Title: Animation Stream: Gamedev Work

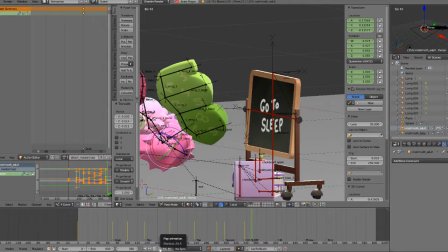I'll rotate, come down. So
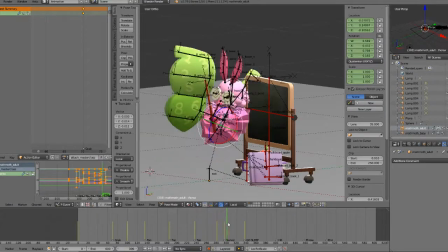that's more like it.
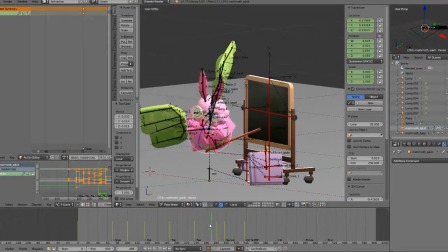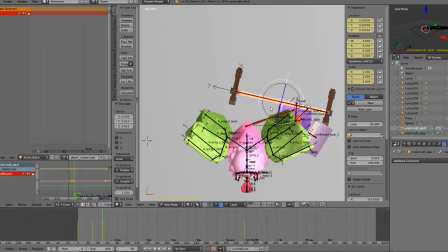It doesn't. Now you might look at this and think, "What are you talking about?
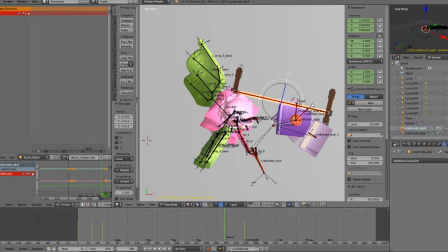It doesn't look like there's much impact yet." But that's because the chalkboard doesn't move yet. So. Let's do that.
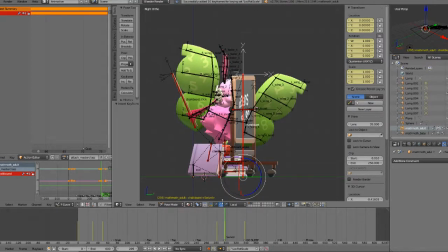Let's make the anticipate. Let's just keyframe that right now. And yeah. I'll have it pop up a little bit.
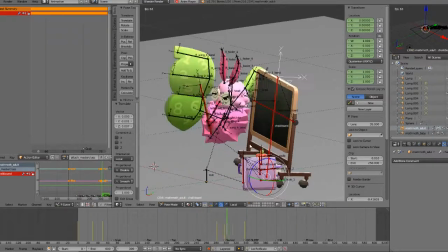Get pushed up. Back. Click on its wheel.
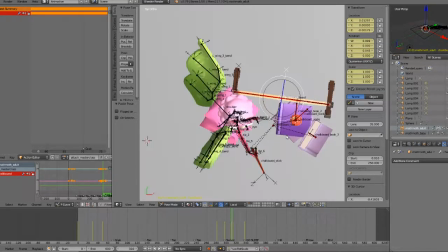And let's make the final keyframe for that closer so we can actually see the timing better.
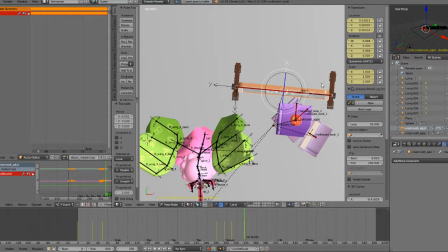Right there, I think. Yeah, let's move it back.
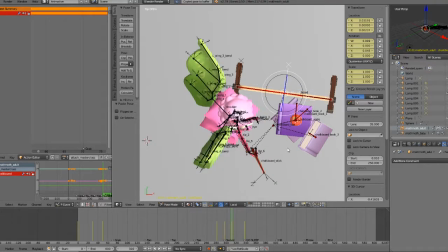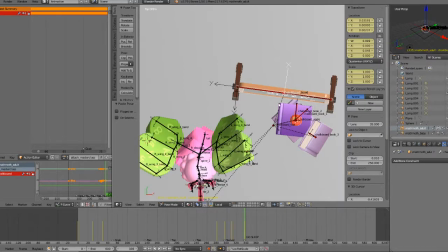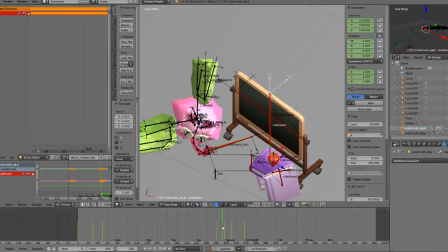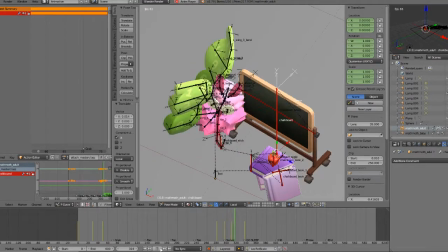Have it
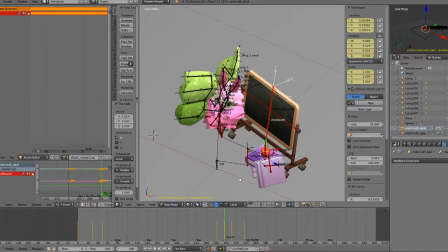move back a little bit on its wheels.
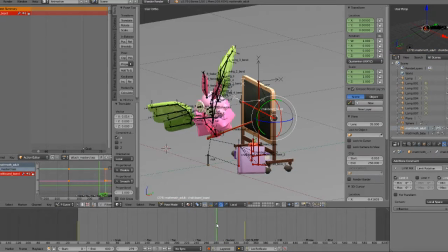And I'll start spinning this. Yeah, actually. So I'll put the anticipate right there again.
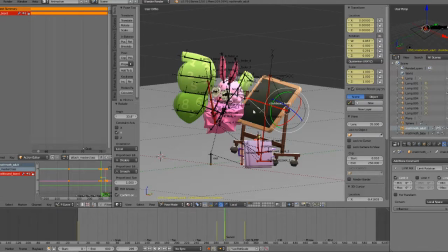An actual swivel.
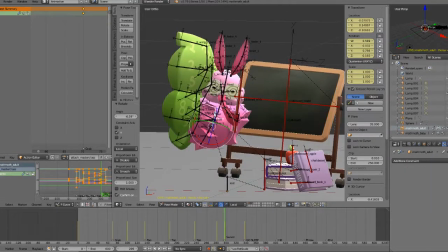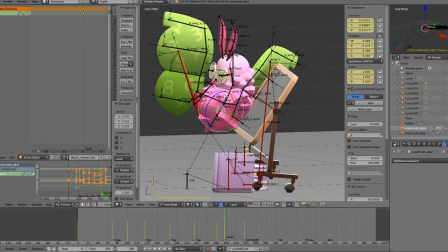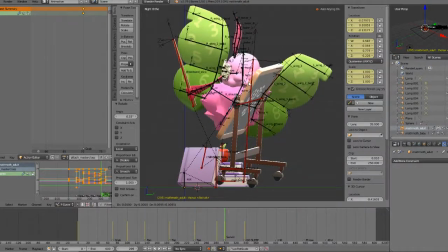Get that started.
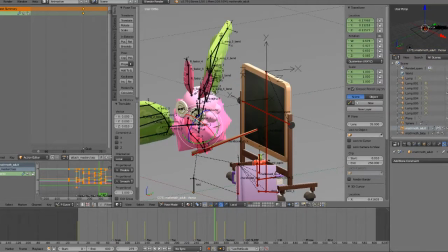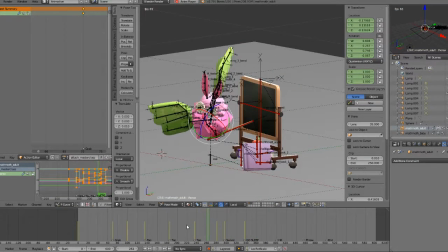Now I can push it more now that I know.
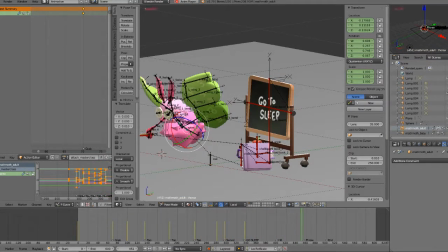Yeah. Like that, right? Wait, I see.
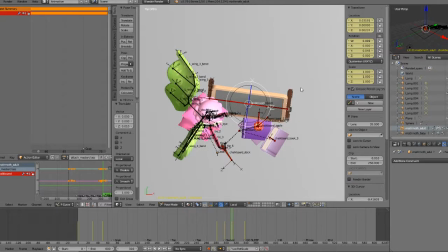Like he's knocking it. Oh yeah, that's really good. I see it now. Yeah, so Cool. I think what I'll do as well while I'm at this is I'll actually have it kind of spin away a little bit, so it's like
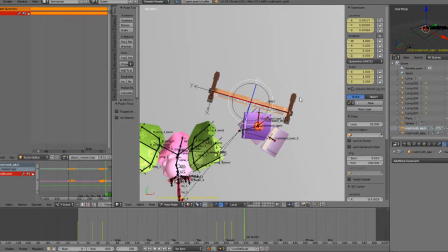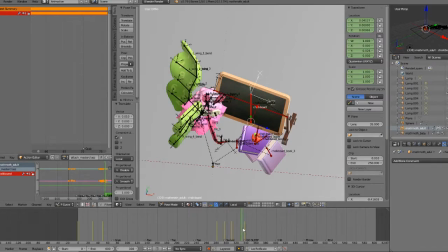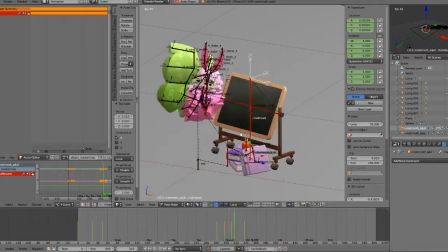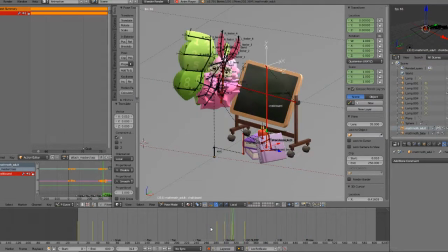back.
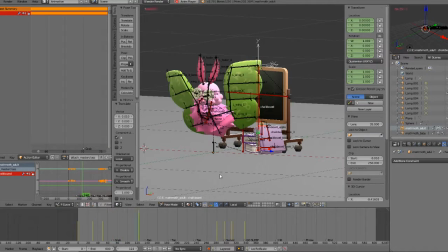So that'll settle. That's cool. It actually bumps it back when he flips it.
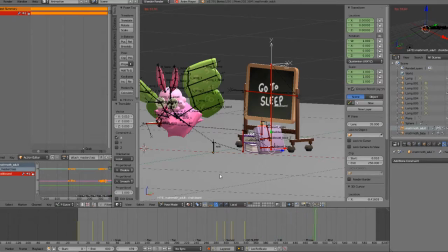Yeah. Because I also want to imply that he's a bit heavier. Yeah.
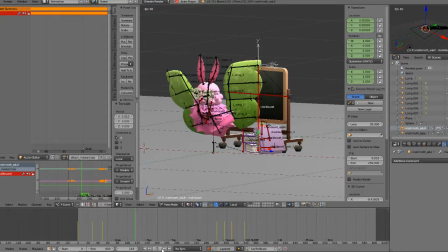Like he's put a lot of force into that. Ooh, that's looking cool. Thank you.